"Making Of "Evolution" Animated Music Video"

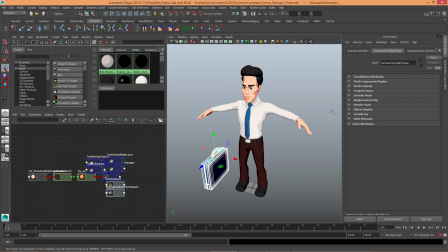1731s
Well, this is all nice and dandy,
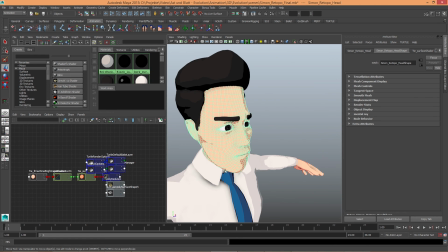1734s
but he would have needed some really high poly blend shapes and a better rig and a better facial expressions.
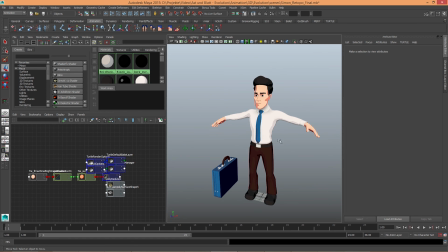1742s
And of course the environment would have had to live up to that amount of detail as well.
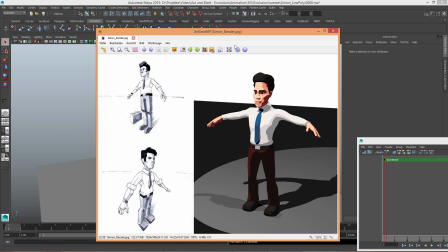1748s
And obviously this wasn't at all going with the minimalist approach anymore. I mean, I had been deviating from it quite a bit, but this was way too much.
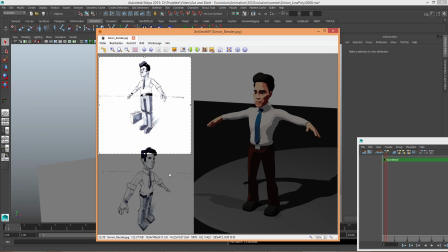1760s
So I sat down at the drawing pad and made some nice blocky versions
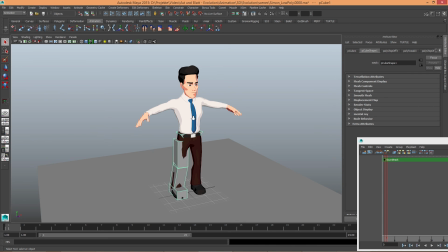1766s
and started building shapes inside of Maya.
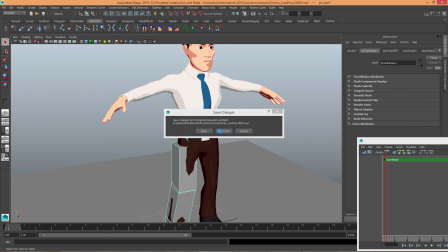1770s
And after a decent amount of time, there was a low poly version of him.
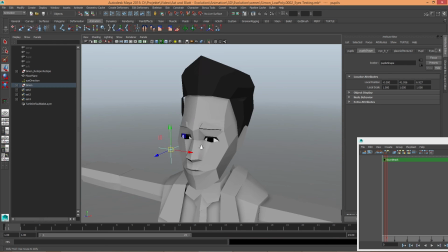1777s
Initially with eyebrows. Next version even had some real eyes.
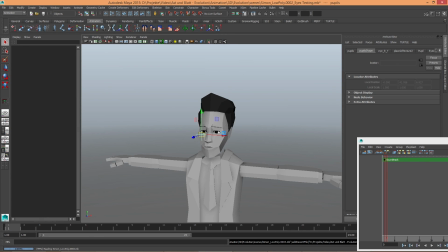1784s
But this was too much, so I went back to the look you were already familiar with.
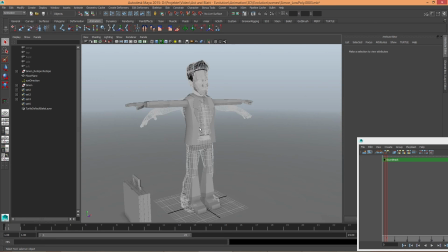1793s
This is nice, you can see how I just built it around this old mesh and went for a completely different thing.
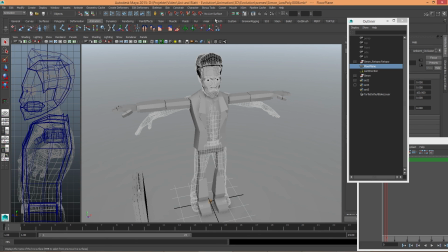1801s
And with a decent amount of reference and thinking in boxes, I ended up with a low poly version.
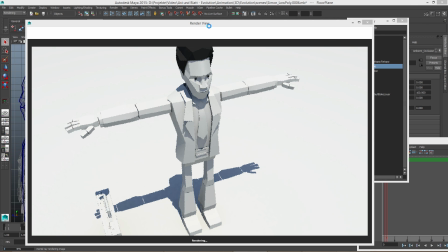1810s
I was aiming for a paper look on this one, so I did some rendering tests,
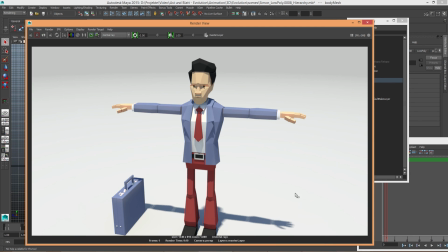1816s
first without and then with color added. And these were metal ray materials with actual translucency, which I discarded later on in favor of shorter rendering times.
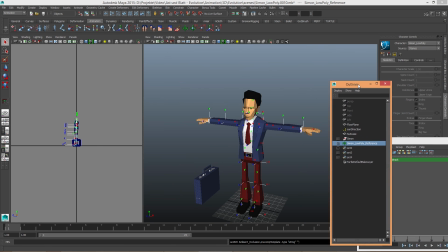1831s
Now, the rig was really simple. This character didn't really ask for a very complicated setup.
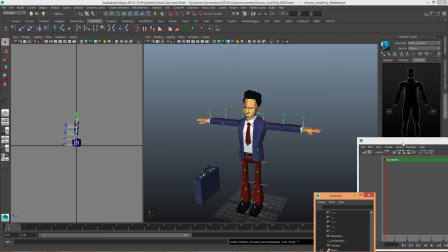1837s
Maya already has a nice set of tools built in, named HumanIK.
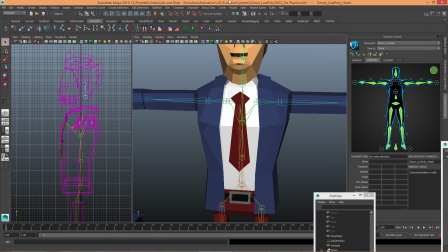1842s
So I rigged him with HumanIK, just built the additional stuff on top of that, like a type physics.
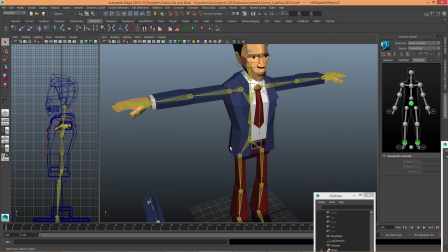1852s
And I'm just going through all of these files to show you the evolution of the whole thing.
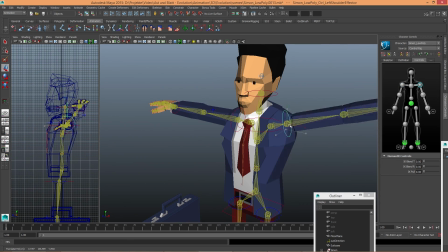1858s
That's him with controllers added. And as I discovered later on,
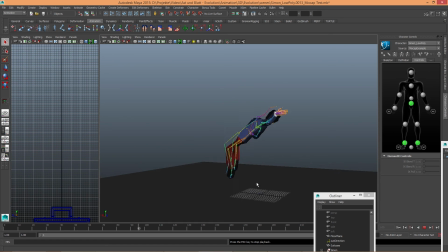1866s
most people actually seem to be using HumanIK mostly for retargeting mocap data onto your model's rig. So I made this fun little test animation to see how it would work.
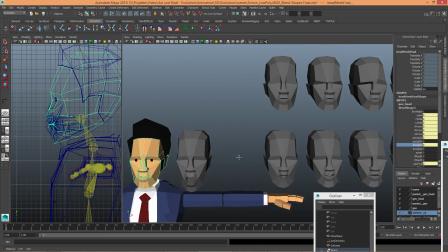1879s
In this file, I had added all the facial blend shapes for his expressions.
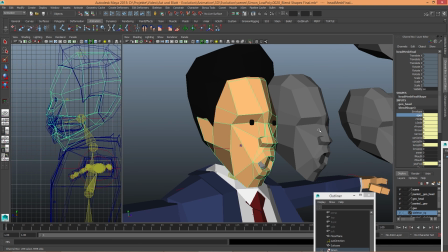1888s
And yes, there is a really nice book by Jason Osipa called Stop Staring, which helped me a lot with these blend shapes.
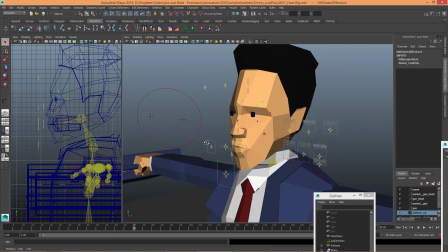1897s
And I ended up liking his book so much that I stole his facial rig and used it for my character.
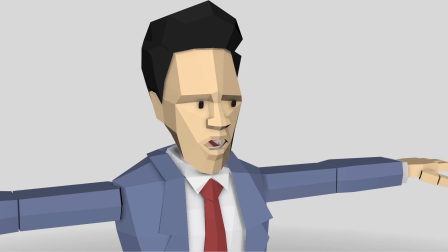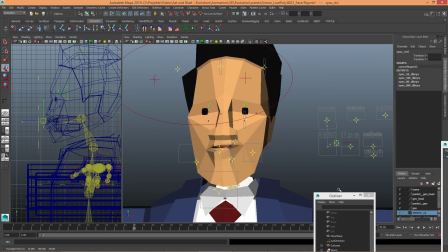1914s
Which is really cool because you can do real lip sync with that.
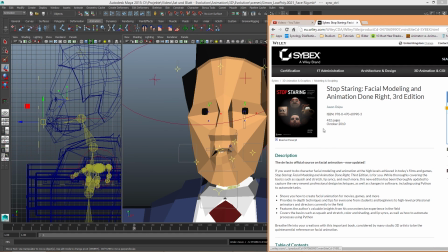1919s
And he has this nice set of Maya scripts and project files which you can set onto a shelf.
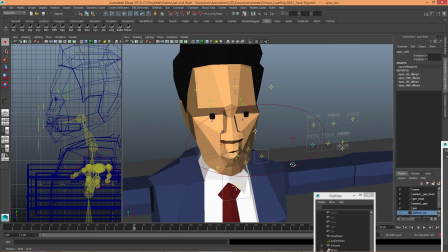1927s
And this helps a lot with generating symmetrical shapes or splitting them up into different sides.
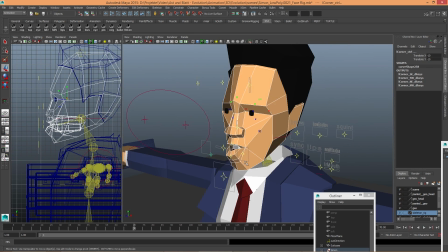1934s
There is actually a plugin that does this and more stuff called Shapes 2.0, I think.
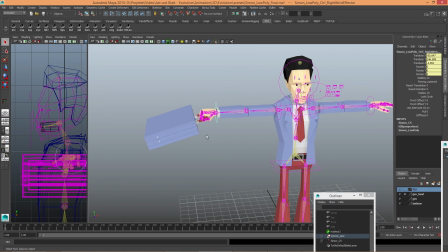1943s
Finally, I added his suitcase back in and made it move with his arm.
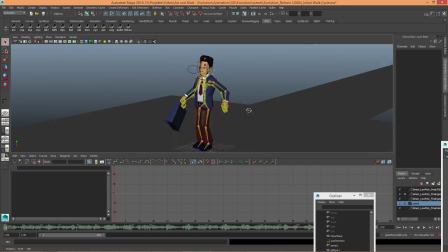1949s
And that's it for the character. This is a basic plugin of his walk cycle.
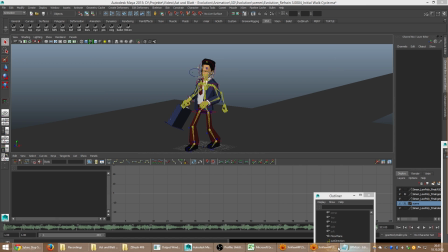1957s
And of course, this wasn't all done by ear. There were some calculations involved.